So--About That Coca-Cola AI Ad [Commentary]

Coca-Cola's AI-generated ad. This is real. This should not be real, because it is horrible.
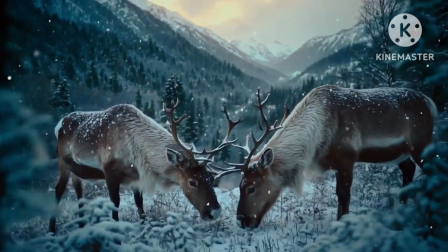Okay, first off, the editing here is way too fucking frantic. I understand this is a commercial, so I'm not expecting this to be geniusly paced given it doesn't really have the time to linger on things. However, at the very least, the commercial could compensate by not throwing in unnecessary shots. What was the point of that reindeer scene, for example? That couple of seconds, and I do literally mean a couple of seconds, could have been used on the first shot of the snowy mountain. And that would have actually given the commercial a more natural feel.
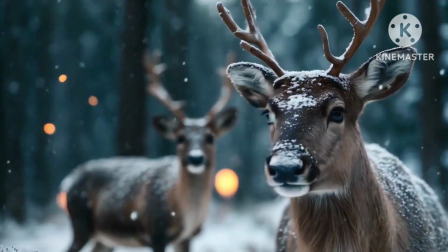Okay, and I mean this from the bottom of my heart, what in the actual fuck is going on here?
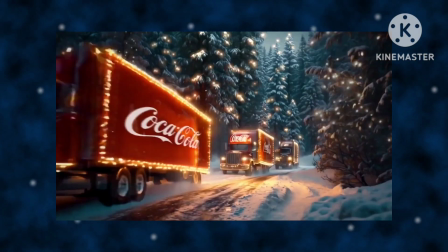I understand these are more than likely supposed to be Christmas lights, however, a combination of them just being the generic lightbulb color you see in media, as opposed to anything that actually resembles Christmas lights specifically,
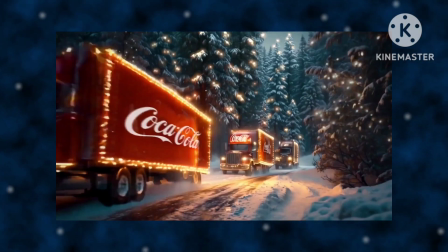put together with the clear lack of any sort of wiring or anything, it honestly looks like there are just a bunch of fireflies around the tree. And where are they in the very next shot?
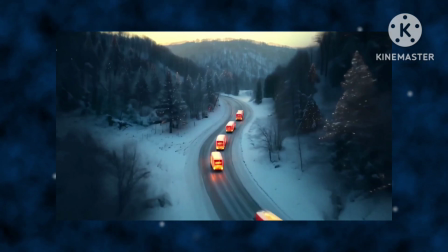If the idea is supposed to be the trucks driving past these trees cause them to light up, shouldn't a large chunk of these trees have lights around them already? Oh, so there's an entirely independent source of light completely separated from the trees.
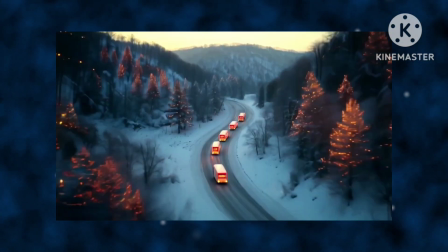So what the fuck was up with that shot before? Also, that's not what a tree with lights on it looks like, it more resembles a tree where half of it understands it's autumn and the other half hasn't quite gotten the message.
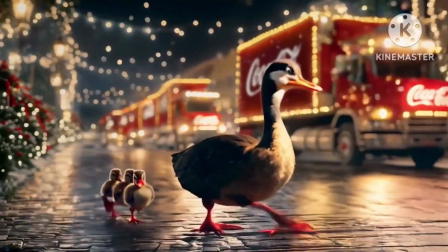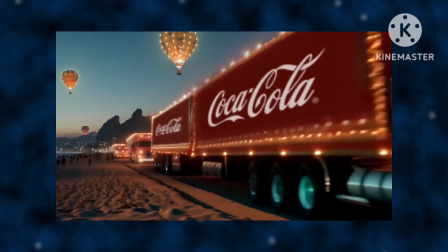Is there even a road here? it genuinely looks like this truck is just driving on sand.
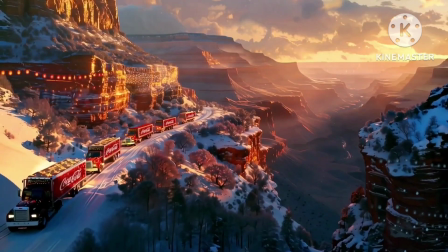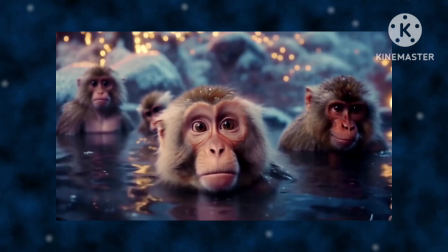I just love how absolutely horrified this animal looks.
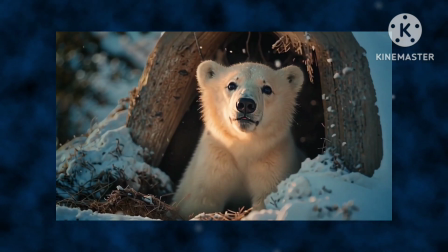See, that polar bear just looks bored. You guys know you can give these animals expressions, right?
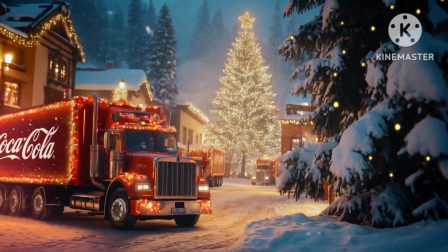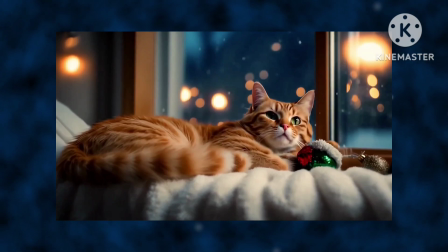I just want to point out how bad the lighting is here to the point where you can only see one of the cat's eyes. Seriously, the other one just looks like a black empty hole. Now, I understand that's not what it's supposed to be for the record,
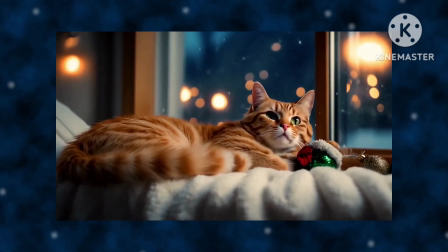but there's a reason why a lot of animation uses the eyes as a source of light, Or at the very least makes them essentially immune to the lighting in the rest of the scene. Because when you don't do that, it looks fucking weird.
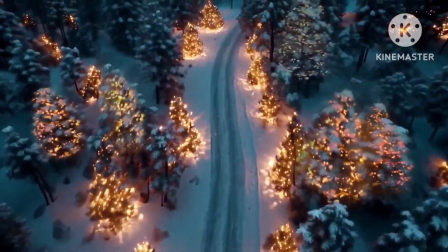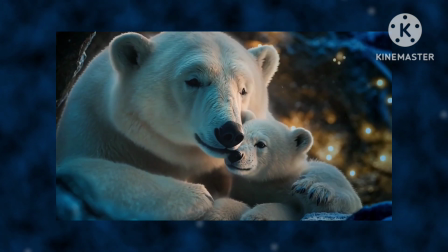So you can give animals distinct emotional expressions, because this polar bear does look happy. So what the fuck was with the other animals so far? Why have you been unable to give them clearly communicated emotions?
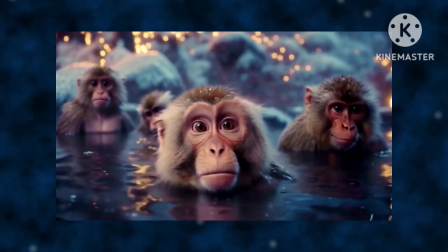At least assuming this animal isn't supposed to look horrified. Which I assume he isn't. I think they're trying to make him look excited. I mean, if that is the case, then that raises a completely different set of questions, such as, what does this animal have against what he's seeing?
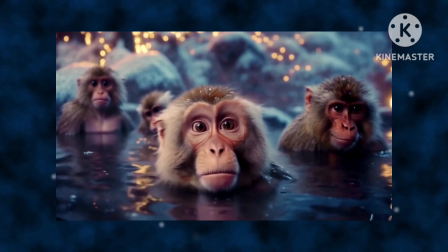Does he really dislike Coca-Cola?